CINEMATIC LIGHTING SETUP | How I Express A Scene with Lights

How's it going, people? Welcome back to another new video and thank you for tuning in again. So we can see things because of light, and how we see things changes because of light too. We are a type of people who shows a scene to people by a video. So the camera and the lens are important, but before that, the light comes in first. Zero light, zero sight. So today, for the first time in my channel, I'm gonna talk about a cinematic lighting setup. Just so you know, I'm not the expert of lighting, so this is completely my way. Yeah.
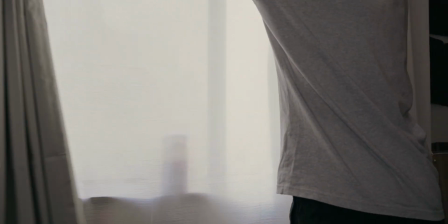(0:45)
So this time I'm gonna make this scene just a typical room with two windows, a desk and shelf, and I'm gonna sit right here in front of the desk. Maybe the story is like they're writing the journal at the afternoon, like 3 or 4 p.m. like orange, moody writing journal vibes. I'm going to create this scene by lighting. So first, we gotta understand what's going on right here. The lighting condition before the artificial light. So there are two windows here.
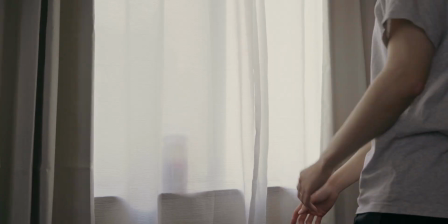(1:13)
One is at my back and one is in front of me, and if I open all curtains,
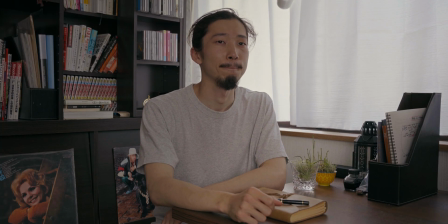(1:19)
the room is gonna be bright so much, which I don't want this time for the scene I want to create.
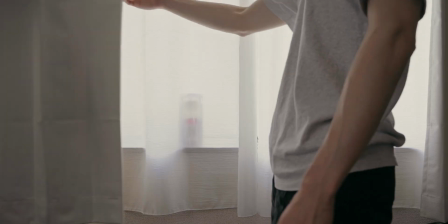(1:25)
I want to make some kind of moody orange scene, so I decided to close the curtain in front of me just a little bit,
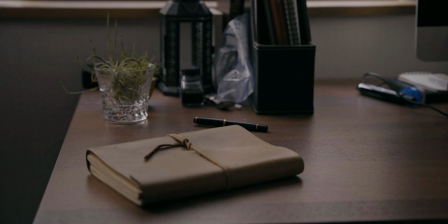(1:31)
but still make the natural light comes into the room a little bit. And I'm gonna open the curtain behind me all the way because I want to use this as a creamy backlight for my hair, and also maybe just a little bit of key light which lights my left side of a face. So using the light from behind is really good for making the scene more 3D.
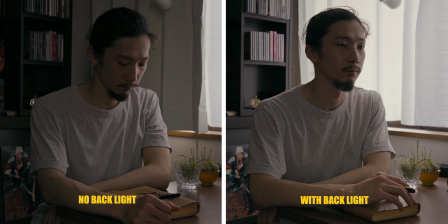(1:55)
It allows you to have a space between the object and the background. Even though you actually don't have it, it's gonna make it look like there is a space. So now I did what I could with that lighting setup. So now let's decide the camera setting.
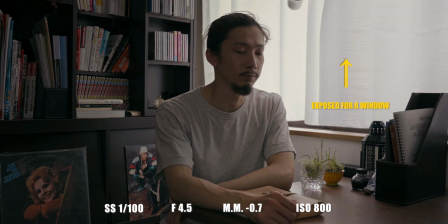(2:09)
So I'm going to make the exposure based on the window behind me, not on the face.
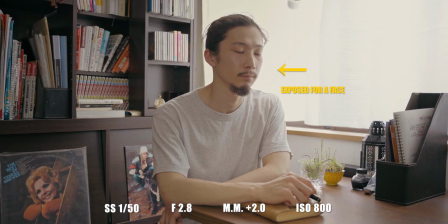(2:14)
Because if I make an exposure based on the face, the window will be overexposed, which I don't want.
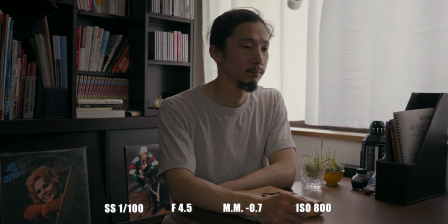(2:19)
So I just focused on the window. But now the face is too dark. Well, now is the time to set the light. So like I said, I'm gonna make a orange moody scene like in a movie with a certain story, not YouTube video lighting.
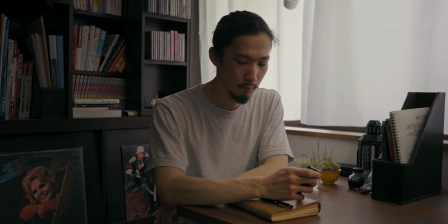(2:34)
So I don't want anything obvious,
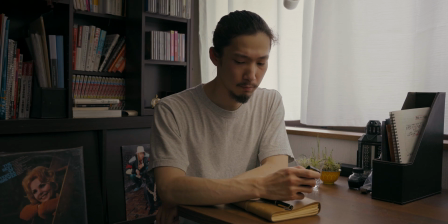(2:36)
like I don't want the audience to notice that there's a bunch of lighting or being used for this scene. I want to make this scene very natural so that people can, deep dive into the story, like focus on that scene, that moment.
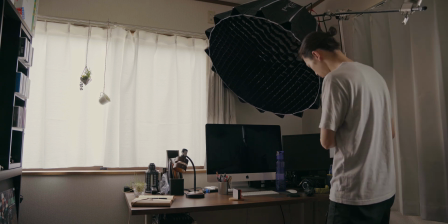(2:53)
Okay, so I'm gonna use Aputure 120D Mark II as the key light to emphasize the natural light hitting the left side of a face. The important thing is the angle. I want to drop the shadow on eyes and maybe a little bit on the right side of the nose.
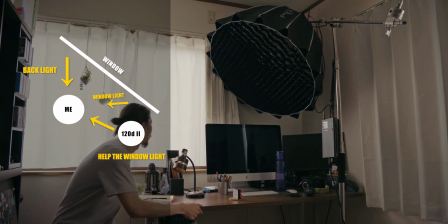(3:10)
So set the light at more than 45 degrees up, and also go along with the direction with the light from this window.
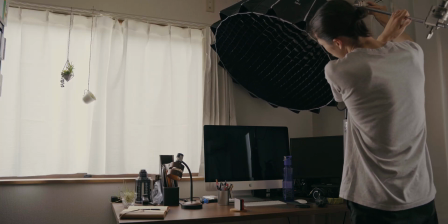(3:18)
So the ideal is more than 45 degrees up and more than 45 degrees left,
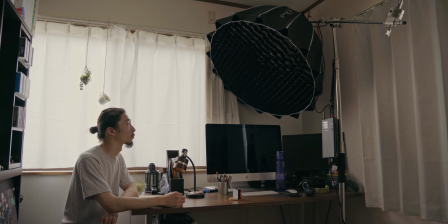(3:25)
maybe almost 90, but in this room this is all I can do. And now actually light it up.
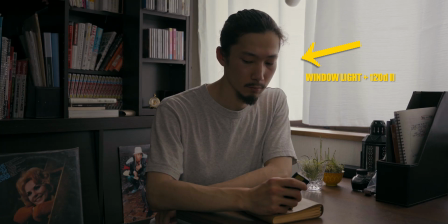(3:31)
Just make sure not to overexpose. Well, there is no right or wrong, so you have to decide how much light you need by yourself. But FYI, setting the light more than 0, maybe between 0.5 to 1.5 does a good job at the most of the time when you deal with log. This time I'm okay as long as it's over 0, but I'm going to do with 0.5 plus 0.5. Below +1 is good for this mood.
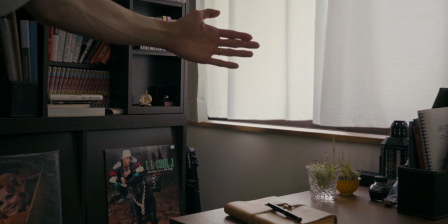(4:01)
So when you film all by yourself, just shoot your hand, skin, whatever it is, and check the exposure level on the monitor.
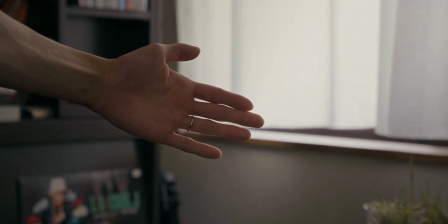(4:09)
That's what I do.